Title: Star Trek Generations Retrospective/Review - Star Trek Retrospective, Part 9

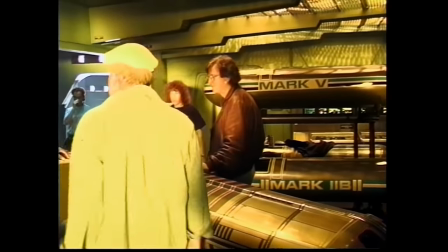490s
Carson hired cinematographer John A. Alonzo, known for shooting Chinatown and Scarface.
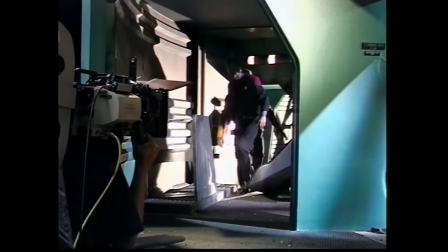496s
In order to shoot faster, Alonzo worked with Carson to build much of the lighting into the set themselves,
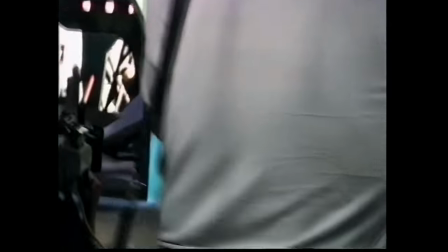502s
rather than using more elaborate rigs which would have to be rearranged with each new camera setup. Carson fought with Paramount to shoot on as many locations as possible, even sacrificing other shooting days to do so.
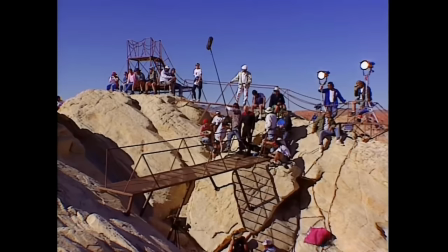513s
For Sorin's base on Viridian 3, where the climax of the film takes place, the production visited the Valley of Fire National Park in Nevada.
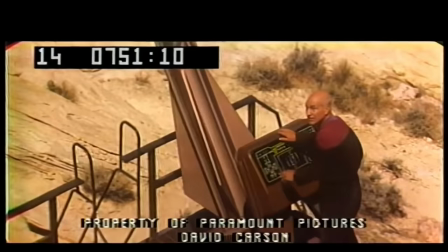522s
The originally shot ending saw Kirk being shot in the back by Sorin, but test audiences reacted negatively to this, and so Kirk's death was re-shot later.
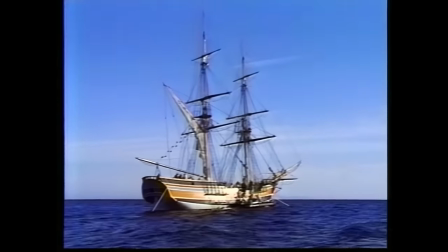531s
For the opening promotion scene on the holodeck, the production used the Lady Washington, a replica of the first American ship to visit Japan.
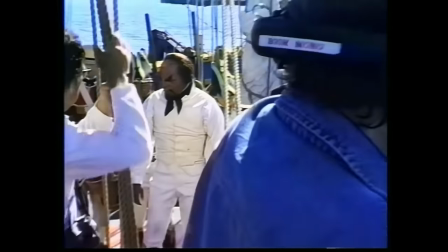538s
The scene was shot over five days, with the ship sailing out a few miles from shore.
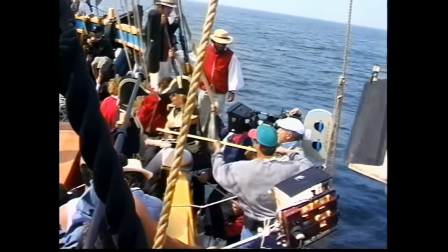542s
Rather than hiring extras, the real crew of the ship was used instead.
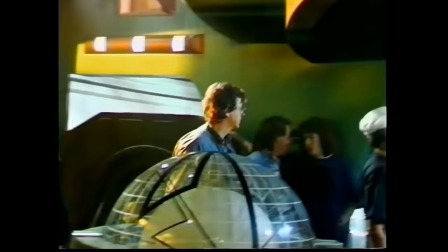547s
Filming took on a TV-like pace, with Carson and Alonzo working together to shoot as quickly as possible and within budget.
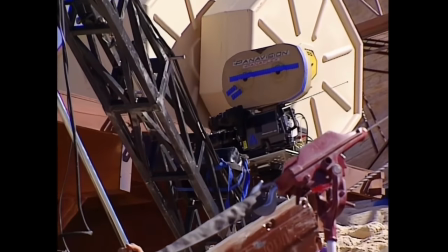554s
Principal photography wrapped after 51 days.
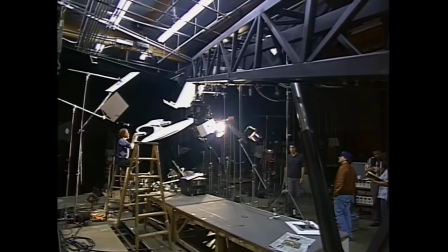557s
For the film's visual effects, the work was split between the vendors which had worked on the show and the ever-reliable industrial light and magic,
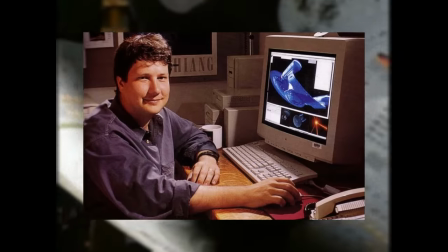565s
supervised by John Knoll, who had worked on many previous Star Trek productions and, fun fact, is the co-creator of Photoshop.
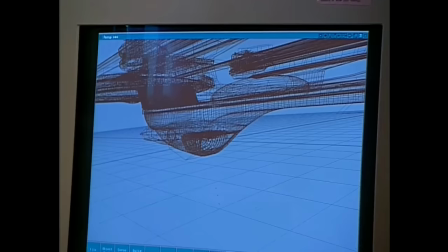572s
Rather than depending solely on motion-controlled miniatures, ILM used a combination of miniatures and digital CG effects.
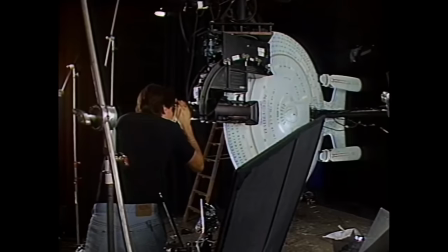579s
The Enterprise-D model was originally built by ILM for Encounter at Farpoint, and so only needed minor touch-ups for the movie.
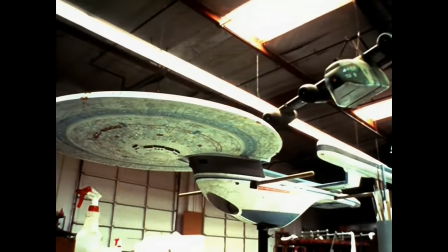586s
For the Enterprise-B, the team re-used the USS Excelsior model, altering the star drive hull slightly to make it distinct from the standard Excelsior class.
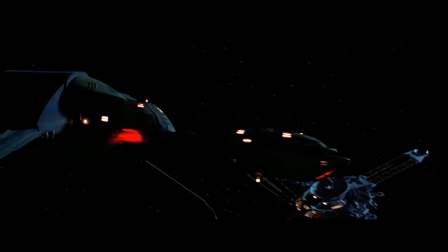595s
The Bird of Prey model was reused from Star Trek 6, which itself was also reused from Star Treks 3 and 4.
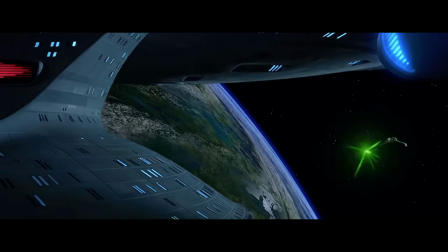601s
For the battle over Viridian 3, while the ships wore miniatures,
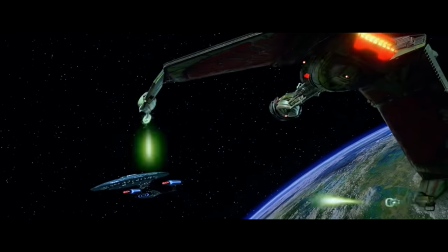605s
the battle damage and explosions were all computer generated, with these elements being layered over a matte painting of the planet.
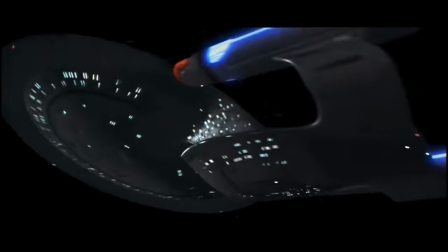611s
A CG version of the Enterprise was created for a handful of shots, such as its warp away from the Armagosa Observatory.
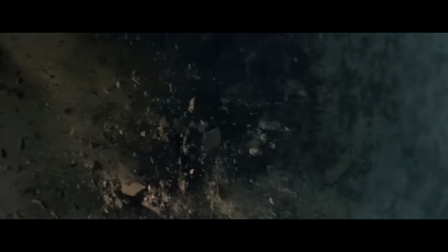618s
CG was also used to enhance the destruction of Iridian 3, the planet itself being a model and everything around it being CG.
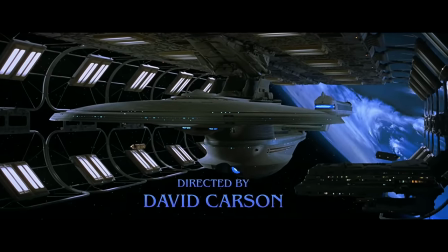625s
For the opening prologue sequence, everything aside from the Enterprise B and spaceport was computer generated, even the stranded refugee ships.
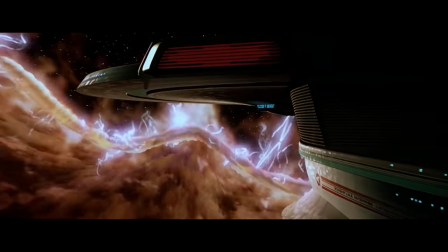633s
While the Enterprise B is inside the energy ribbon, it too switches to a CG model for a number of shots.
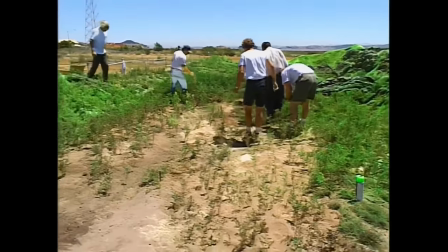639s
For the crash sequence, a 12x24m forest floor set was constructed and an almost 4m wide saucer section model was crashed into it.
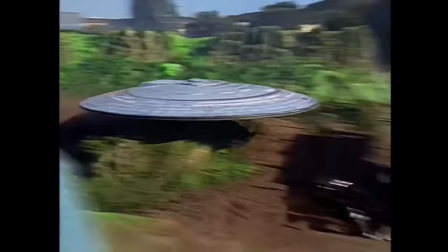648s
The The action was shot using high-speed cameras and then slowed down to give the proper sense of scale.
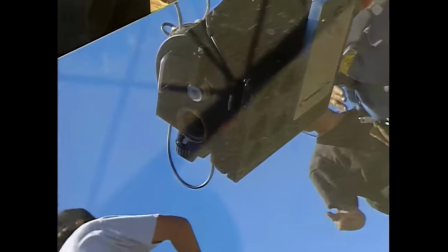653s
We're using a mirror on this front angle of the crash primarily because the camera needs to be directly in the path of the ship.
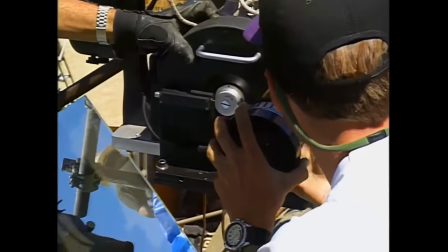660s
It's going about between 15 and 20 miles an hour through this set and we can't crash into the camera. So to keep the camera safe, we're placing a mirror in there at a 45,
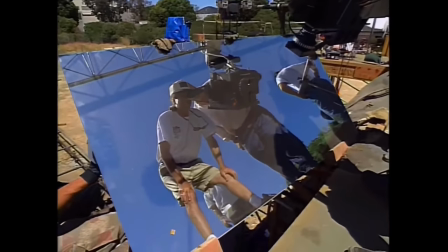672s
running the camera down from the top to get a virtual viewpoint that's right in the path of the ship.
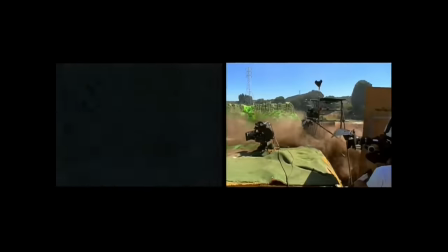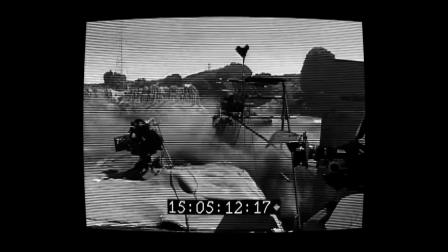687s There. Ooh, that's a nice one. So that will be pretty cool.
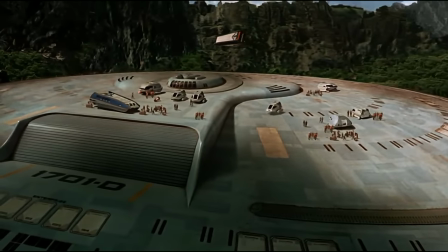692s
The crew seen walking around on the hull afterwards were simply ILM staff members shot walking around the car park and then composited onto the saucer section. For the film's score, composer Dennis McCarthy, who had been composing for The Next Generation since its first season, was hired for the film.
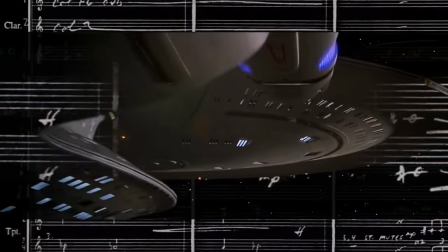708s
With more resources at his disposal, McCarthy sought to create a grand, brass-heavy score for the film. He drew on numerous pieces he had composed for the next generation, pulling from his work on the series finale All Good Things in particular.
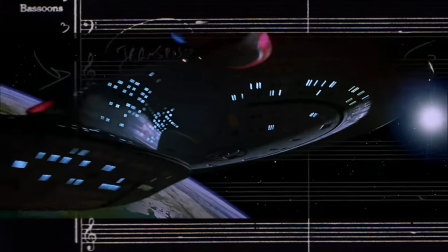721s
He created an original theme for the movie, a blending of his own style and the style of Alexander Courage, whose fanfare from the original series also makes a reappearance.